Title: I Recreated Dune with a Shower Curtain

I took a sheet of parchment paper or like baking paper would work I think it's the same thing and I taped a sheet of that over
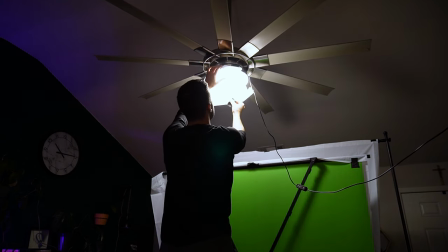[3:33]
both the ring light and the ceiling fan light Because I knew that this light had to be really really soft and I wasn't doing myself any favors in this shot because whereas I'm sure the real set had a large light above the entire ceiling of the set which a bigger light helps with a more diffused soft look I was not doing myself any favors by having this small kind of point source light being this ceiling fan and ring light right above me so I added that piece of parchment paper to immediately start diffusing the light just right at the source pretty much and
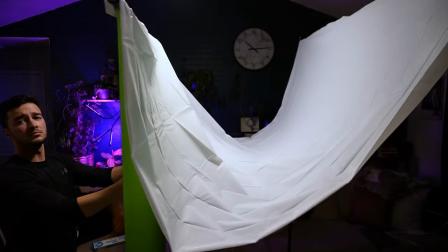[4:06]
And then I took the other end of the shower curtain and I taped it onto a kind of like roll up green screen that I have that was also
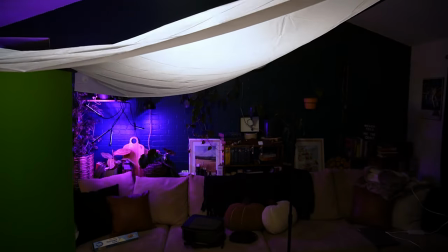[4:12]
a gift from a friend and basically made a tint of diffusion.
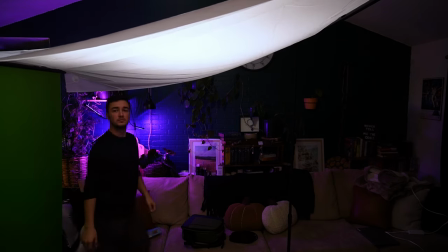[4:17]
This big square soft box above my head that was able to be a secondary diffusion source past the parchment paper. That way the light coming down onto my head was really soft. And although the light was really soft, it was still kind of point source-y. Again, like the source of the light is just so small, it's actually like this big, whereas I'm sure the lights they were using and doing are much bigger.
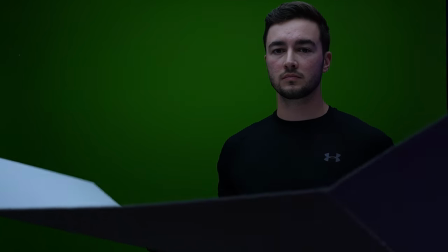[4:40]
So what I ended up having to do was use a bounce board just below my chin and I kind of angled it just below the frame off screen
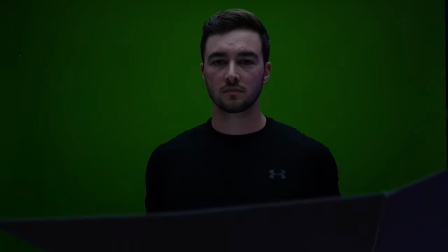[4:48]
to bounce some light back up into the shadows under my neck area and into my eyes a little bit to make it look like that light coming from above me was really draping across my face more softly and not so
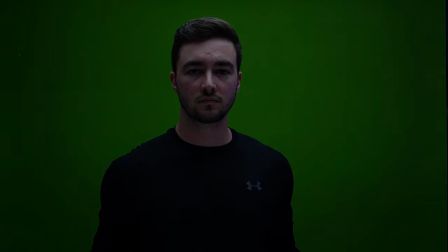[5:01]
harshly and then after that i put on my best acting face and then took the final shot which is what you see here
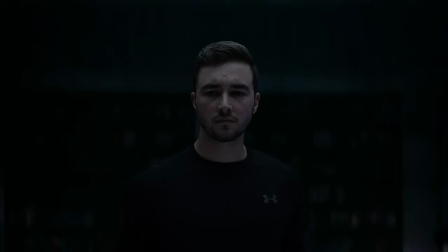[5:08]
overall i'm really happy with it especially working with what i had this is pretty much a zero dollar budget endeavor yes i did have a nice green screen that i could use that is pretty much wrinkle free all the time you can go buy a roll of green screen fabric from places like Walmart or Marshalls or like Hobby Lobby maybe and buy these rolls of green screen on your own and set up some stands, steam it out to get the wrinkles out, light it properly, and you're done. I don't think the light was quite as soft as the final shot was.
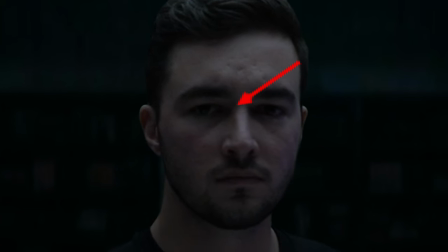[5:40]
You can see in my eyes there's definitely some more darker circles there than what you see on Timothee Chalamet's eyes. shout, shout, and what you see on Timothy's eyes, and I think that's okay. I think that the ultimate goal of this was just to learn something new and get as close as I could to the final shot. I did tweak it a little bit in post, which I think you should always do when you're trying to shot match, because the final shot that you're matching to is going to have some kind of like grade, color grade on it, so I kind of threw in just a little bit of blue-green and then messed with the contrast a little bit and brought
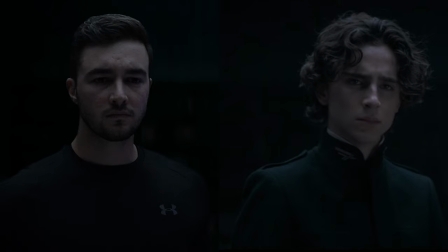[6:15]
my brightness down in front of the green screen to a level that I thought that matched the final shot. So it's by no means perfect but I did learn a lot about light and a lot about how to make light soft. It takes a lot of work and this is definitely something that I'll be using in the future and I'm already using some of what I learned from this right now. I have my Godox light which is my key light that I typically use bouncing against my white wall behind the camera here and then that wall
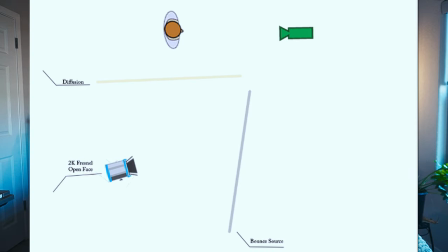[6:44]
light is bouncing back through a sheet of diffusion and that setup is kind of called a book light and I'm doing this to kind of like simulate this you can kind of see the edge of the window over here that I actually have in my room but this light on my face is not representative of the light that is coming through that window the window is motivating that light which I'm helping amp up through this key light because all cinematography is is basically gaslighting people into thinking what they're seeing is believable.
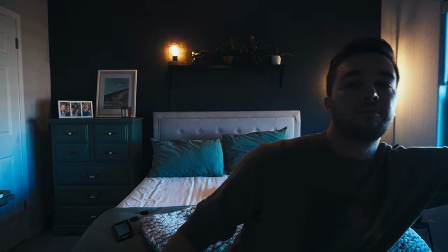[7:12]
To show you what this room really looks like, without my light on, yeah, I'm obviously way too dark,
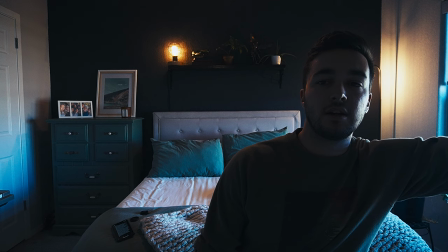[7:19]
and with the magic of light motivation, you can click this back on, and here we go. So thanks for watching, I appreciate you taking the time to watch this video, I had a blast doing it, I learned a lot of new stuff, and I hope you did too, thanks.